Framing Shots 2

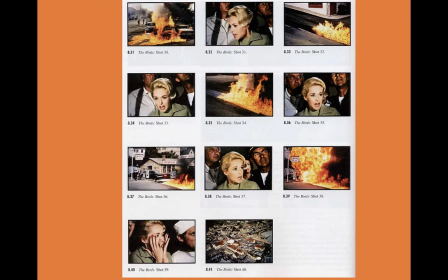[4:05]
A medium close-up, and then we've got the extreme long to a long shot in 32. Things burn, and then we've got the medium close-up becoming more and more close-up in shot 33, and then another long shot in 34,
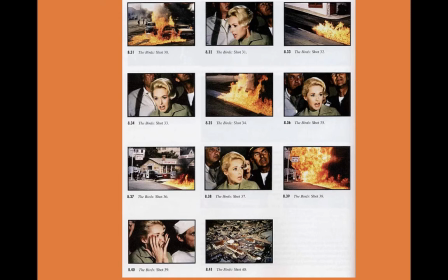[4:20]
and then medium close-up and becoming a close-up in 35, and then an extreme long shot of fire, and then close-up in 37, long shot, and then close-up in 39. And then we have this extreme long shot of the fire and the city.
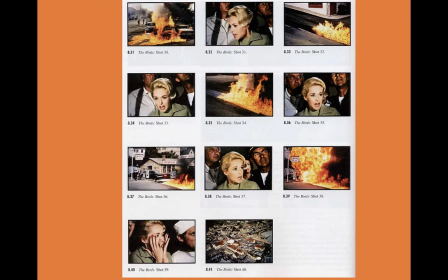[4:38]
But what's important about that long shot is that it goes from a long shot to, or extreme long shot, it goes from an extreme aerial view long shot, and then it cuts to a long shot.
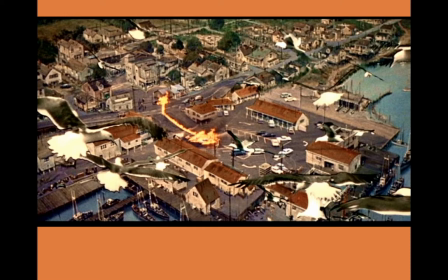[4:51]
And in that long shot, we see the birds coming in. So it's not, and this is what's wonderful about Hitchcock is he's got the fire, which is terrifying enough, but what's more terrifying is the birds that slowly slip into the frame coming down into the parking lot.
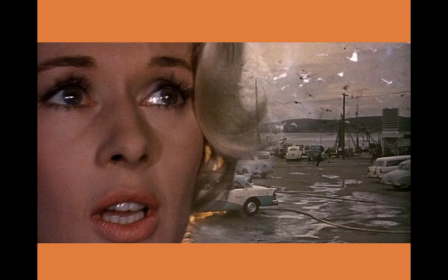[5:07]
Wonderful shot. And there's her reaction, Tippy's reaction, realizing it's not about the fire anymore. It's about those birds in the negative space in the upper right corner of this rule of thirds that she's worried about in the background. So we've got this nice wide angle shot here.
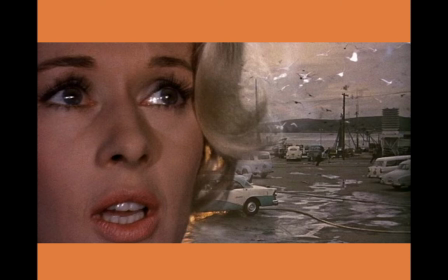[5:22]
So she's really close to us in the foreground with her close up, and in the background we have the birds coming,
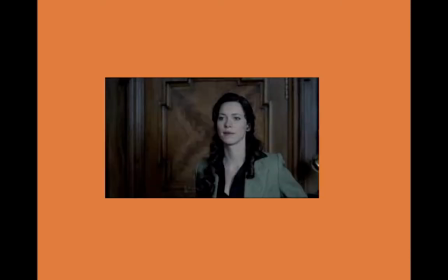[5:29]
and a kind of a long shot, a wonderful frame piece of work. And so this week we want to, of course, match the shot of my actress coming in the door of the house that's going to have its own horrific revelation.
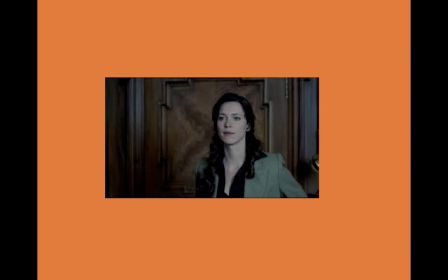[5:45]
And so we can look at different movies like The Awakening here. Here's a woman coming in. We see her coming in, and you to match what an interior of a house will be in the sense of probably a medium shot.
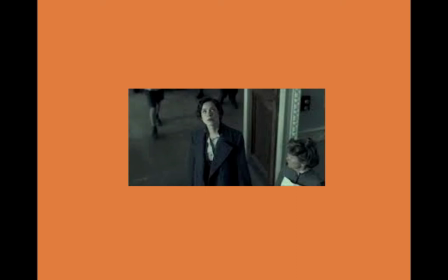[6:00]
So here's kind of a medium close-up. Here's another look at another medium close-up, only that she's looking up stairways here in Awakening.
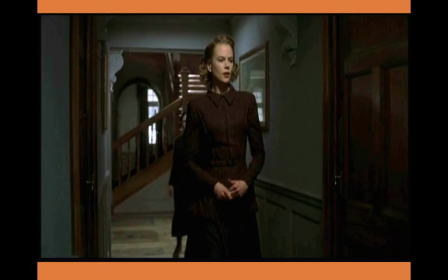[6:08]
And here's Nicole Kidman and the others in a medium shot, a medium long shot, almost down to her knees. But you see the hallway there. There's this light in the stairs in the background. There's the dark door. If we start thinking of shots like this for our actress as she enters the house,
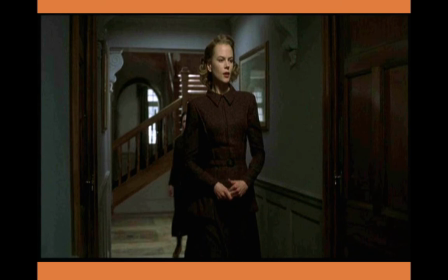[6:28]
we can then choose shots from our medium shots to our close-ups to give us an idea of what we want to see that will disturb us the most.
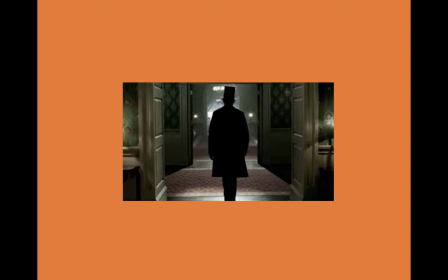[6:38]
Here we need to see the hallway, the context, but I think the best example for me here would be Lincoln. And this, to me, is a spooky shot. Of course, it's supposed to presage his assassination and everything, so it's relatively spooky. It's dark. But look at the hallway, the way it's lit. It's very dimly lit, and he dominates the hallway.
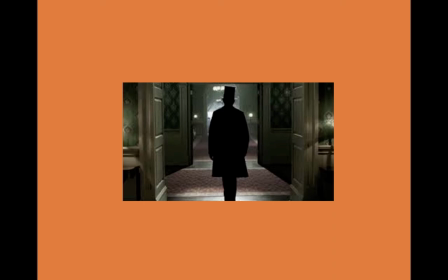[6:56]
But I imagine him in this shot, if we didn't know the context of the story or what the story is about. This is a great shot of someone entering a haunted house.